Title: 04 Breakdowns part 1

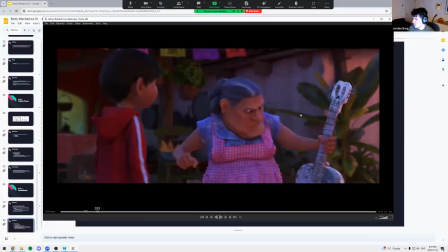(20:38)
It should be like this, I guess. So they're already just that breakdown of going down. It's way more forceful.
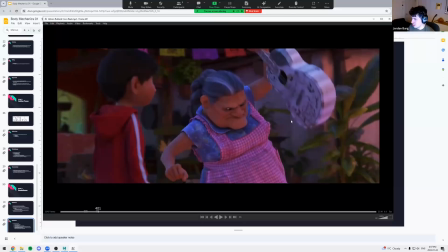(20:52)
And then you can get into like how this is a great example.
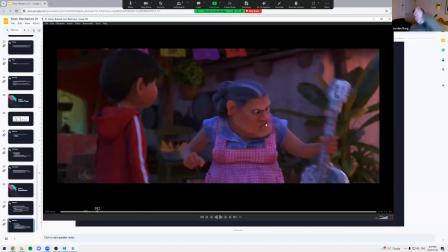(20:57)
So getting from here to here, instead of going all up at once, we lead with the head.
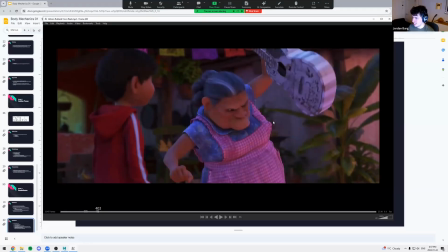(21:06)
Head first and then arm second. So the movement's broken up very nicely.
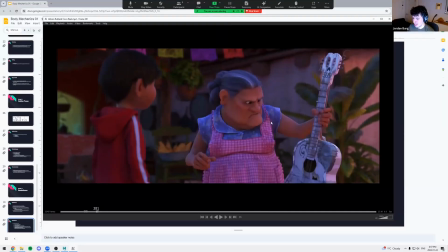(21:12)
Head first, arm second. And this first move here. Kind of same thing, like head first, arm second, arms doing like a bit of a shake. But yeah, really awesome.
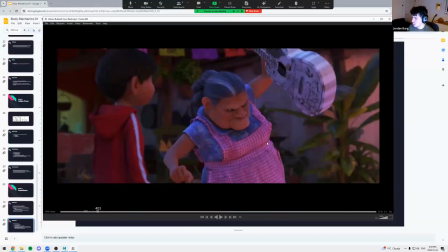(21:34)
And now if I flip through these, there's like way more movement compared to flipping through the golden poses. Feels like animation and not storyboards.
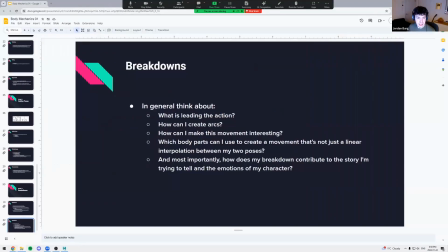(21:48)
And then last example, let's look at some body mechanics.
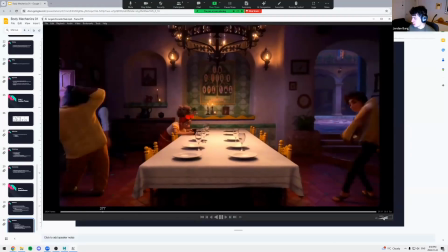(21:58)
From Kanto.
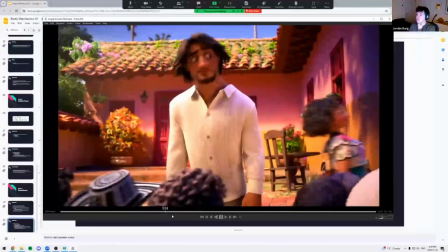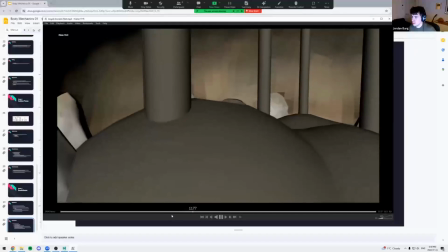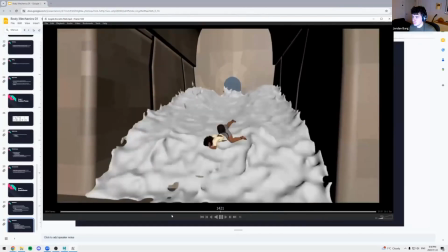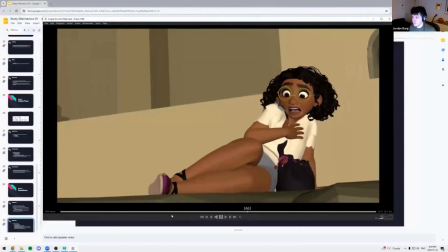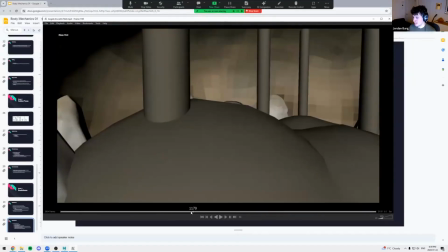(22:32)
All right, so really awesome. Let's pick a good shot here.
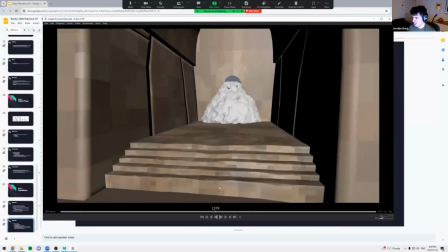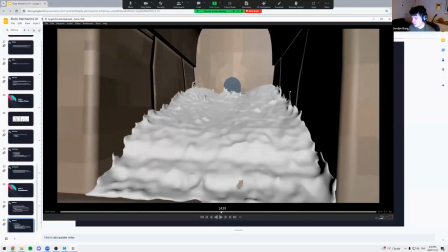(22:44)
This is maybe a little too complex to look at.
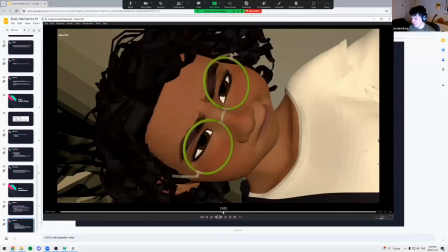(22:51)
Maybe this, no, actually no. Let's pick something a little more full body.
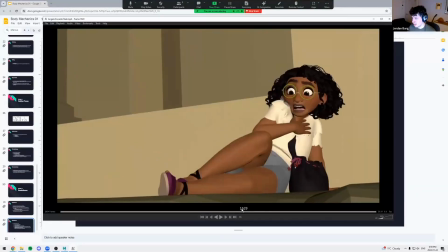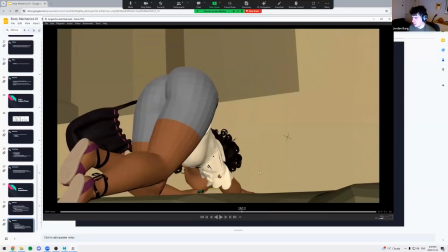(23:00)
Maybe here.
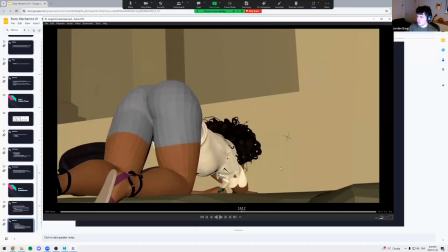(23:04)
Yeah, this is a cool one. Okay, so here.
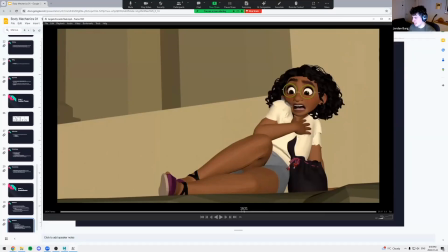(23:09)
The obvious choice would be to kind of go just head first under,
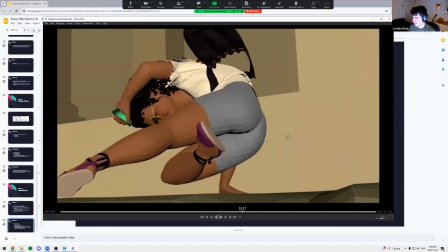(23:18)
but we actually go like this instead.
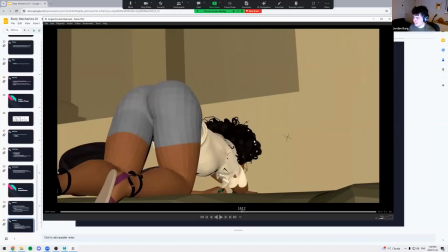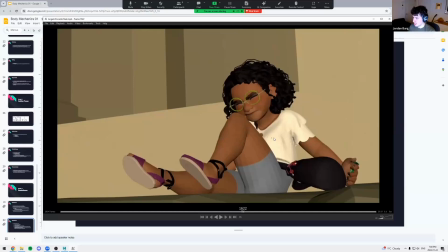(23:29)
And then another breakdown would actually be like this. So we send the head backwards off the linear path that would have been just forward before.
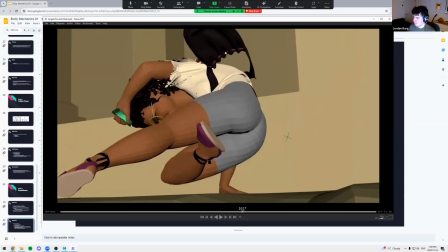(23:39)
We're sending the head backwards. We're leading with the back, the butt.
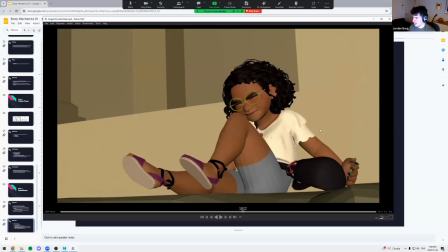(23:46)
And then again, we lead with the butt and then the head goes after.
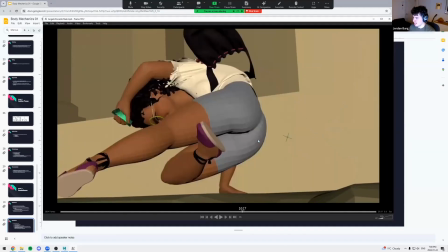(23:51)
Obviously, I'm kind of this is like a complicated movement and I'm just kind of oversimplifying it.
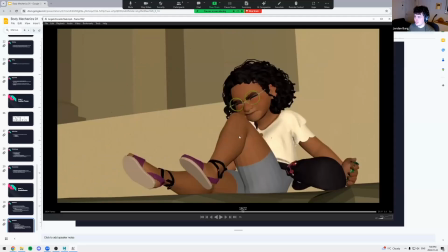(23:57)
But this breakdown is super like unexpected. You know, it's not the way you just expect that movement to go, which is cool.
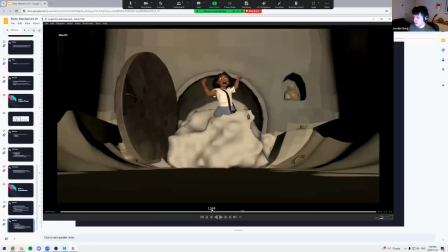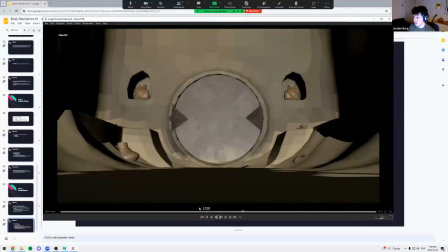(24:10)
She's kind of covered in here.
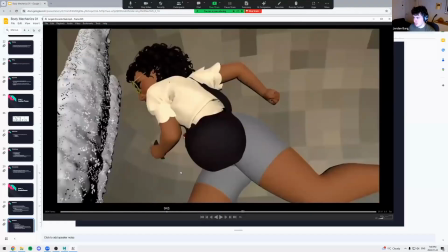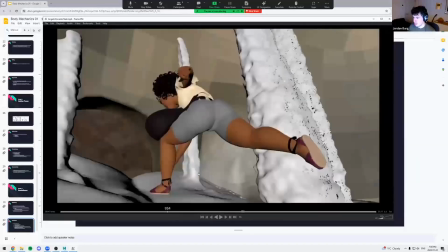(24:19)
This is cool. So let's go from like here
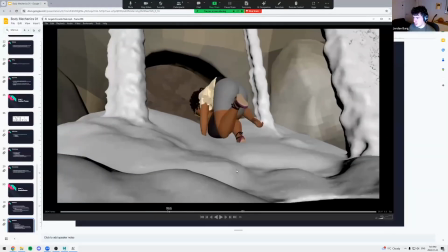(24:27)
to here.
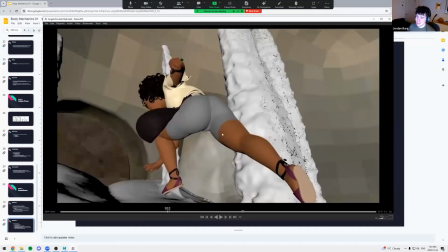(24:30)
So this just looks like a normal kind of run and touch, but then
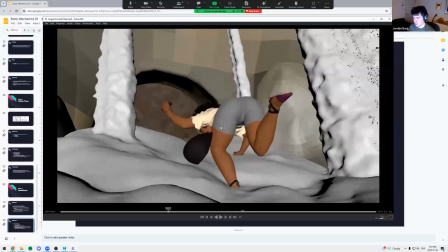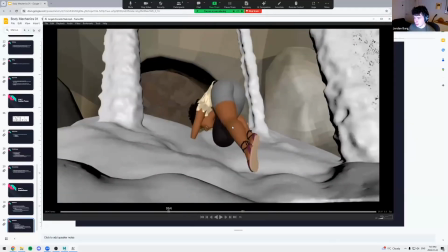(24:46)
these two.